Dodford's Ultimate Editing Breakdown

I don't like to use it for people anymore, but these TV shots or shots of a living room, like AI does it really well. And so I still use TV shots from AI. But like ultimately, it's just I cut out the screen.
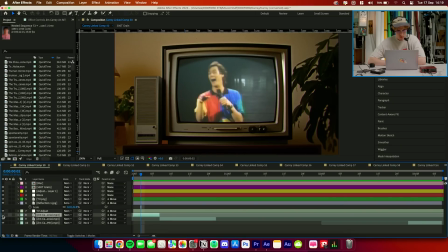1491s
I put in my shot from one of his videos in there.
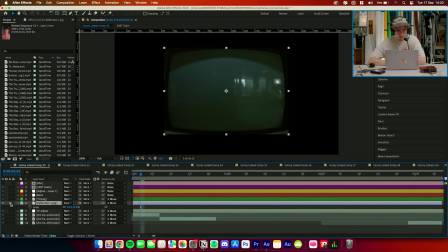1498s
I've got a reflection, which comes from, if I solo this, it's just another TV shot that I've generated. It doesn't have to be AI, it could be a real TV. And I've just cut out everything except the screen. If I just put that
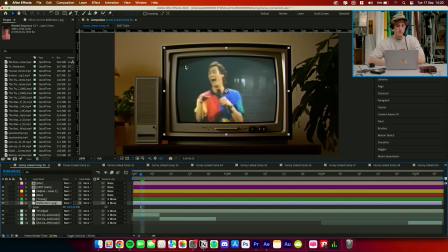1516s
underneath the real TV and above the video, then it acts and put it on screen blend mode, then it looks like the TV reflection. And it like that's the thing. It doesn't really matter about all the other effects you add. Like that's the one thing that makes it feel real in my experience.
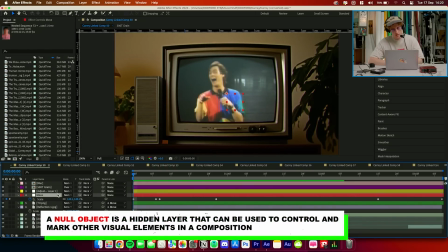1532s
It's all paired to a null object. So you can see there's some animations with the scale.
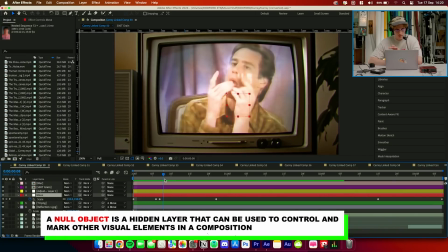1538s
So it's going in, moving in here, cuts in, it crops in really close there.
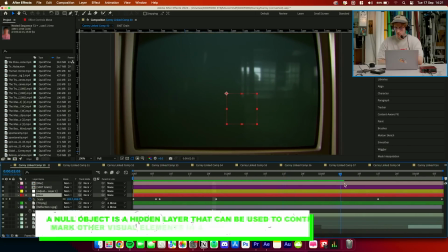1545s
You can't see this part in the video because other things are happening, but essentially it scales in, so we get even closer towards the end.
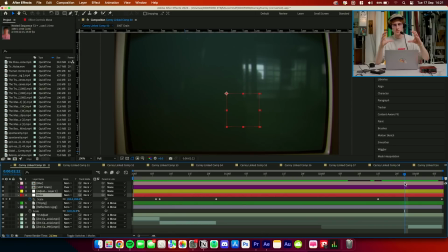1554s
We're kind of just like collapsing in towards the screen. We're getting melted in is the thought process.
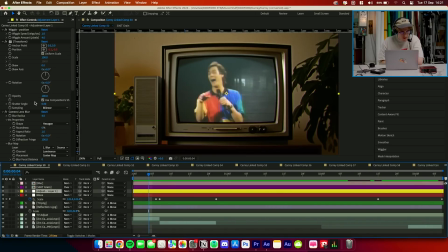1561s
On my adjustment layer, it's things like I have a real subtle camera shake, a camera lens blur that is attached to a fractal noise like this.
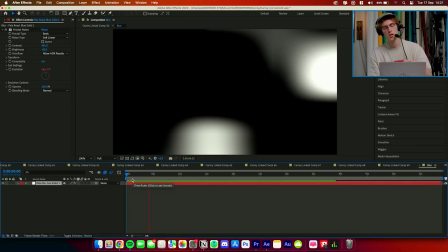1577s
Those are my settings if you want to look. The blur will only go on the white sections of this fractal noise.
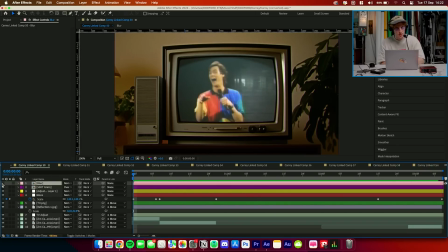1583s
Now that's my blur map. I've just turned that off. You can see it's just there but pre-comped. In my adjustment layer under camera lens blur, you can just set the blur map to the blur map you've made. And for example, if I reset the blur loads, you can see like the blur is only touching that part.
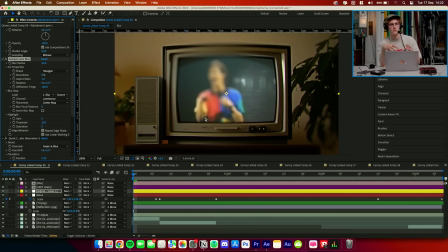1602s
That's one of the Dodford visual style footprints, I guess, that I've used a lot, is that blur moving around the screen thing. Don't really know where it came from, but now I do it on almost every shot. I just really like the look of it, but it has to be really, really subtle.
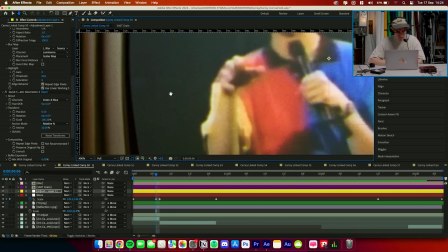1618s
Chromatic aberration, if I really zoom in, this is a free plugin.
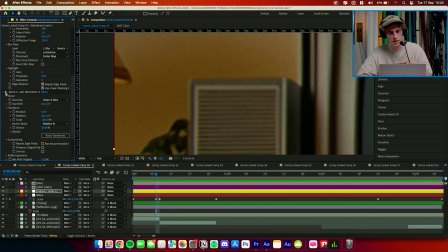1625s
Again, it's all trying to mimic the visual style of film, and there's a lot of chromatic aberration on film.
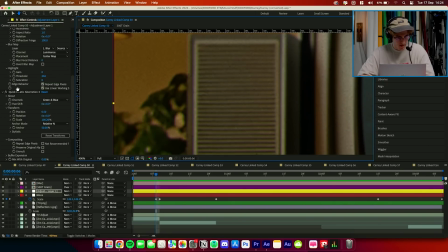1632s
It's also just part of the style I like now. And you see it's like just to the edges, adding a bit of green or purple.
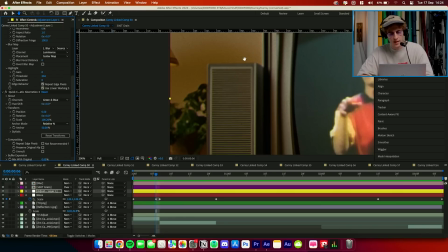1639s
You can change whatever colors you like there, but it's better than the built-in Premiere Pro chromatic aberration. A real subtle brightness and contrast flickering, lots and lots of grain. I want the videos to feel analog. I want them to feel like watching a film, like real physical film.
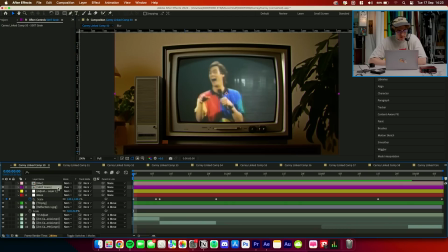1658s
And so I've got 500T grain, I've got a
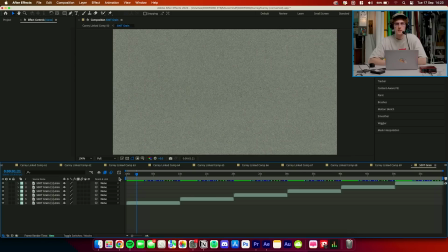1663s
extensive pack of different grains that I like, that I've downloaded over the years.
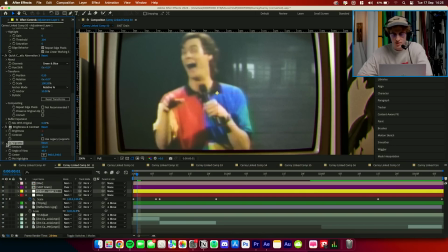1669s
Bit of vignette just to focus the center of the screen a little bit with some grain.
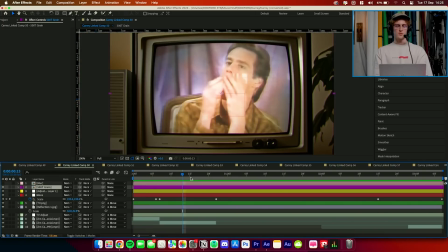1675s
It's not rocket science on these shots. It's kind of just reusing the same effects that I've used throughout all the videos. This is like the one thing I do like to keep the same in like the real physicality, the analog feeling of the film. That's why my videos are kind of predominantly based in the 90s, because I think that's like the peak of all this blending of different formats and mediums. The newest video I'm making is about Quentin Tarantino, and every single clip in that video that isn't a shot from a film is a single After Effects composition where I've heavily edited almost every single shot to look a certain way.